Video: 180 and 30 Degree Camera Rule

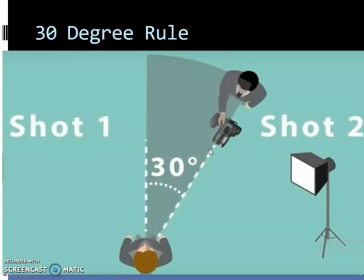So, from here, if you are planning to change the camera here, it should be more than 30 degree.
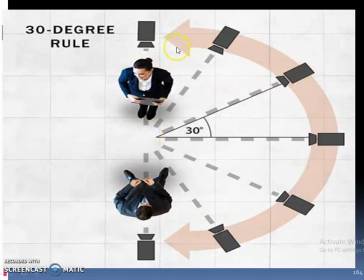And this is also 30 degree rule. You can see, imagine all these are cameras. So, it must be 30 degree. You can see the angle is drawn here clearly 30 degree.
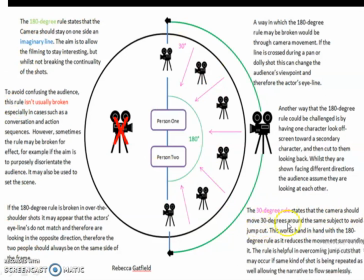So, 30 degree rule states that the camera should move 30 degrees around the same subject to avoid a jump cut. This works hand in hand with the 180 degree rule which we are going to study now.
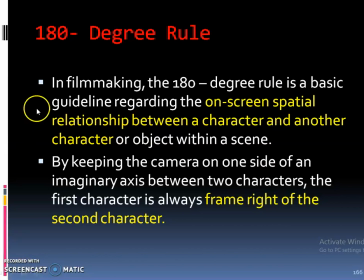So next we are going to see this 180 degree rule. In film making the 180 degree rule is a basic guideline regarding the on
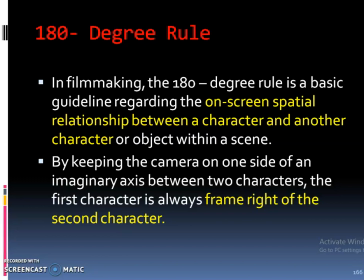screen spatial relationship between a character and another or object within a scene. When you film a scene using separate shots it is important that people understand
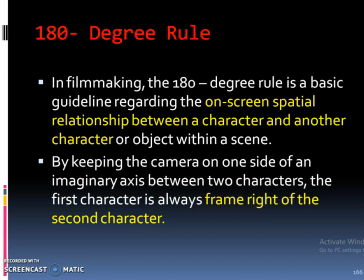where everything in the scene is you can use the 180 degree rule together with looking space and the eyeline match to help them that is a 180 rule you know that is imagine you are looking at a scene from
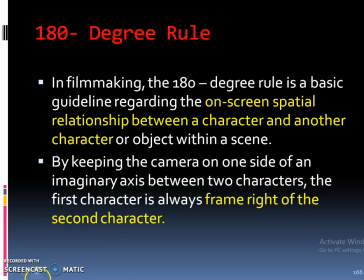show you the pitch picture just
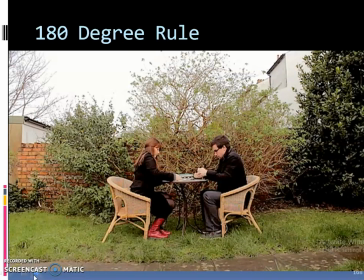imagine that you are looking at the scene from the signs. Okay. You can see the whole scene. If you look at one character, they are on the left hand side of the scene facing right.
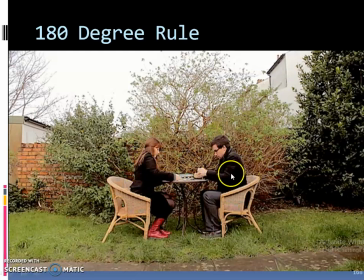The other character, the second character is on the right hand side of the scene facing left. So you could just show your scene in this particular scene, the conversation between two people in long shot but that would mean that
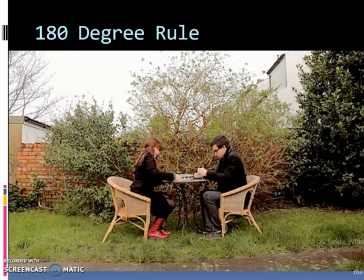would mean we could not see facial expression of these two characters or details of what characters are doing very well. So it would also be you know quite boring because the camera position doesn't change. You can use different shots like shot, reverse shot,
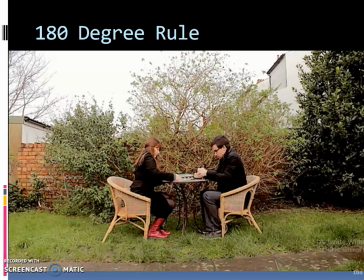close up shot and big close up shot to show their expressions, to show their facial expressions. So it is much more interesting if you get closer shots and use separate shots such as mid shots and close ups.
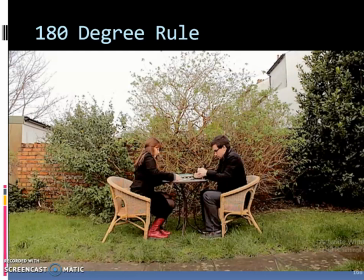It will be interesting. So it is best if the camera moves round. So, it is almost full on to the characters. So, this way we can see the expressions and identify with their emotions.
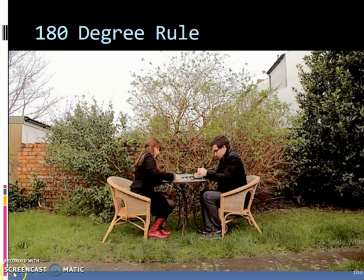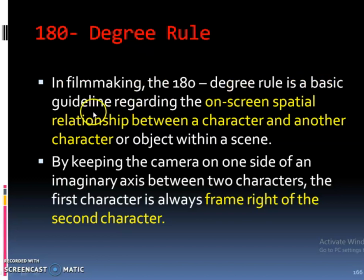So, what is this 190 degree rule? 180 degree rule is a basic guideline regarding the on-string spatial relationship between a character and another character or object within a scene.
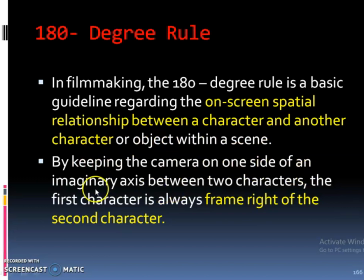By keeping the camera on one side of an imaginary axis between two characters, the first character is always framed right on the second character.
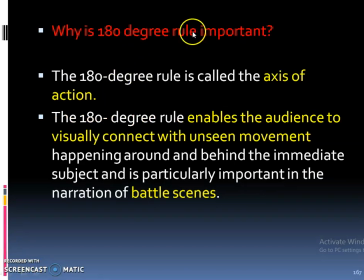And why is 180 degree rule important? The 180 degree rule is called the axis of action. The 180 degree rule enables the audience to visually connect with unseen movement happening
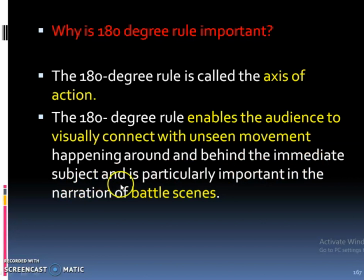around and behind the immediate subject and is particularly important in the narration of the battle series.